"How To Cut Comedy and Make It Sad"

And sometimes he's moving things around. We moved around, and again, 305 comes to mind, but we moved around where Ted's having the FaceTime conversation with Henry.
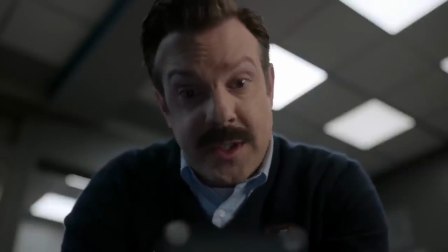Look, I've been really wanting to talk to you about what happened at school the other day, you know? Dad, I messed up.
We moved some scenes so that we could have the whole team conversation going on, learning that Zava has left the team.
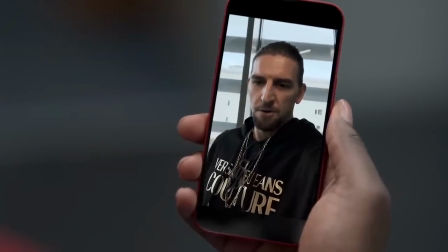I have to tell you, Zava has played his last match.
So that as soon as then we came back to Ted having the conversation, he hears the team.
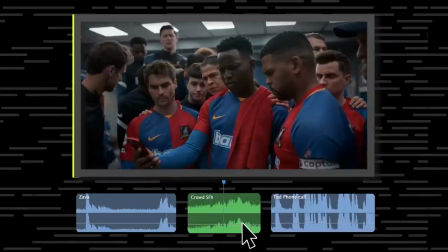We added a sound effect of the team grumbling outside. So he hears that, and that's his motivation to get off the FaceTime call with Henry.
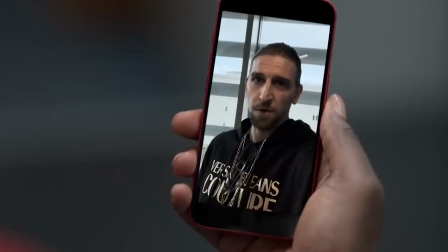You're welcome.
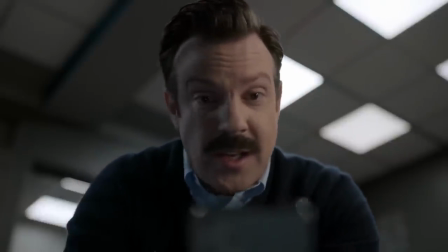Hey, buddy, I got to go talk to the team here real quick.
So there are instances where we're doing, it feels like we're rewriting and moving things around if it serves the cut better. And it's great that Jason is very open to trying those things if it helps the story flow better. The structure of the script feels completely different as soon as you put it all in the timeline. And then sometimes you have to be like readjusting and moving some things around to try to maintain that the structure and the story is really clear. You move this forward and it creates a beautiful butterfly effect across the whole episode. Like that tone and that feeling is able to change because you just put that there. But that butterfly effect, I think, is something I can imagine being really, really challenging with this being a comedy drama. So where it's like there are scenes that are really, really funny and then sometimes the next scene is dramatic.
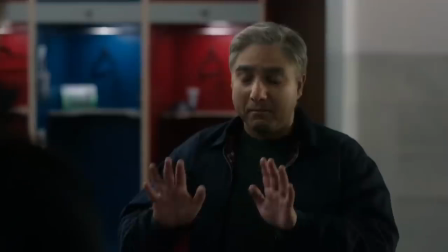Oh my God. I'm sorry about that. I was trying to come in soft, like a human cotton ball.
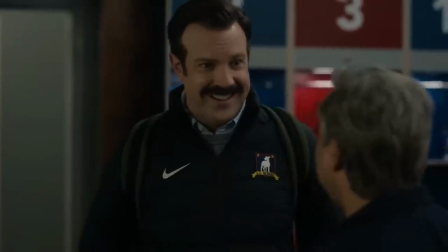No, God, no, I'm sorry. I'm sorry. I'm here late. It's all right. Yeah.
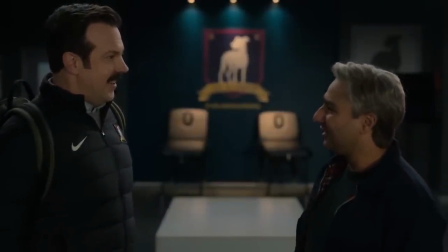And I've always been really impressed on how you managed to make those transitions work.
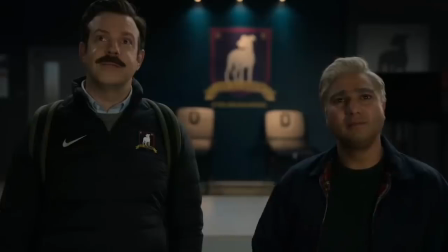So what was the balance like to make comedy and drama work and unite perfectly?
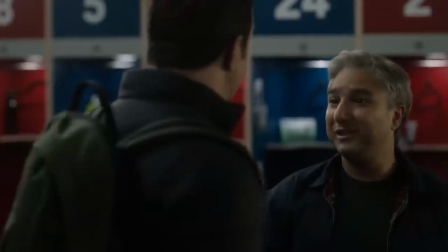Listen, Ted. I know. It's okay.
They're so creative in making their joke and making the jokes like something surprising. In 308, when Keeley's talking to Rebecca and she's had pictures of herself on the internet before,
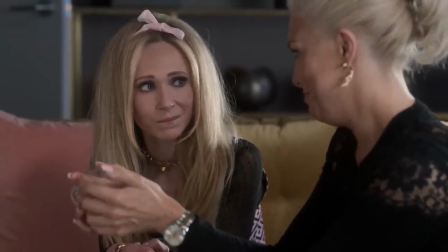but having something stolen and putting on something personal that she didn't agree to was different.
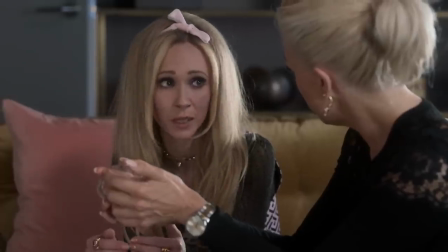I know there are tons of topless photos of me online. Those were my choice.
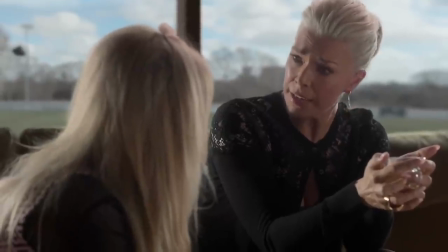Absolutely. It makes a huge difference.
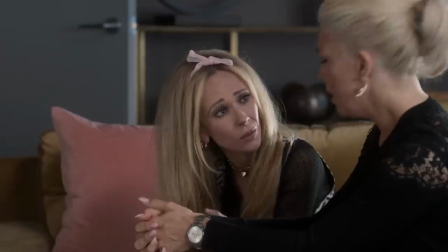Should I be ashamed or embarrassed? What? I don't know. Oh.
It's kind of like a moment where, you know, she's like worried about it and they hug.
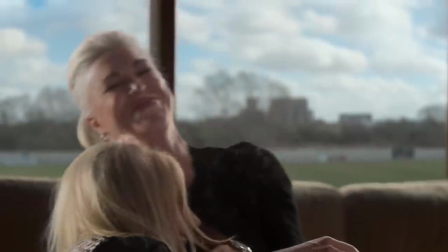And then we cut to our French player still deleting photos.
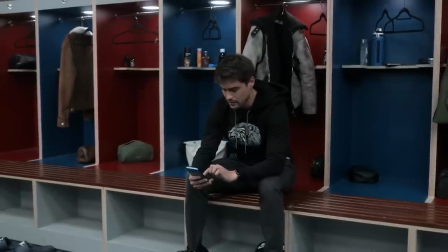It's also French sisters. Spanish twins.
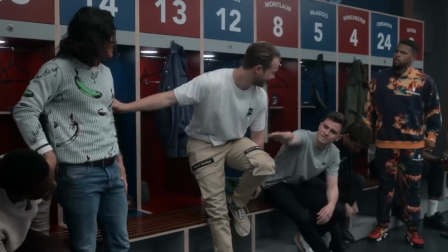From like the scene before.
Deleting photos makes no sense. What, do we delete our memories too?
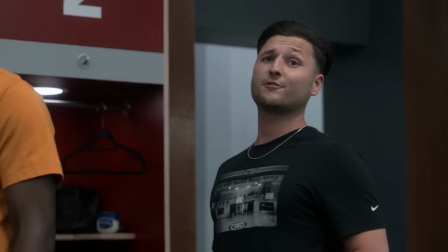No, because no one can steal your memories. What if I took the photo? You should delete it. What if it was a Christmas card?
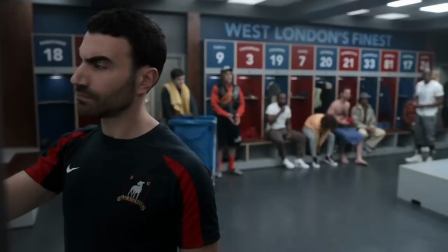Delete it, bro. What if it's artsy? Does that mean? It's in black and white and you can't see her head.
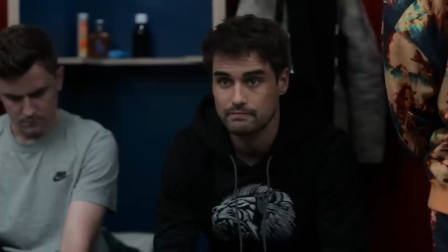Delete it, mate. What if I'm French? Delete it.
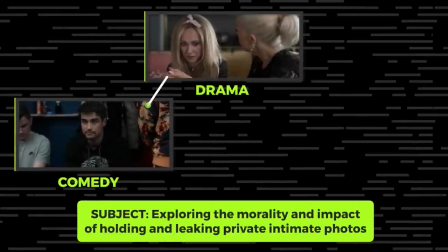I just always remember being like, we set that up earlier and we paid it off there to kind of like undercut the more emotional moment. And I feel like that's a brilliant aspect of Jason and their mind of just of like hitting you with something unexpected to kind of like pull you out of being a little bit sad. I think we're always thinking character. We're always thinking story. We're always thinking, you know, those things. And then we just have a really talented cast that can pull it off. Like they really pull off those jokes. This show is all about toxic masculinity. We have a lot of men trying to be boys. And we have a lot of issues with dads and with fatherhood. And I think it's such an important topic to talk about and to explain. And so what does that mean to you? And how did you make that work as an editor, from an editing perspective? Ted Lasso is a show about vulnerability and realizing that vulnerability is essential.
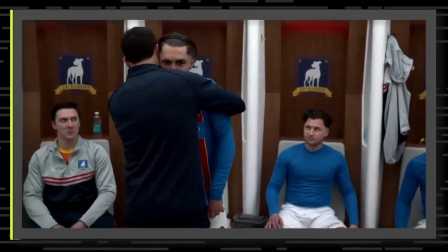I think it's wonderful that our teammates could be honest with each other and share their feelings.
And you kind of see Nate does the reverse of this in season 2. Everybody loves you.
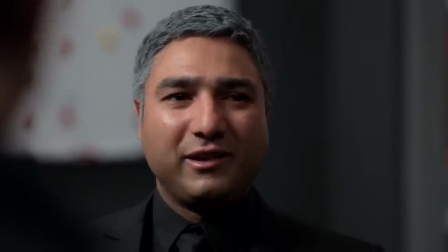the great Ted Lasso.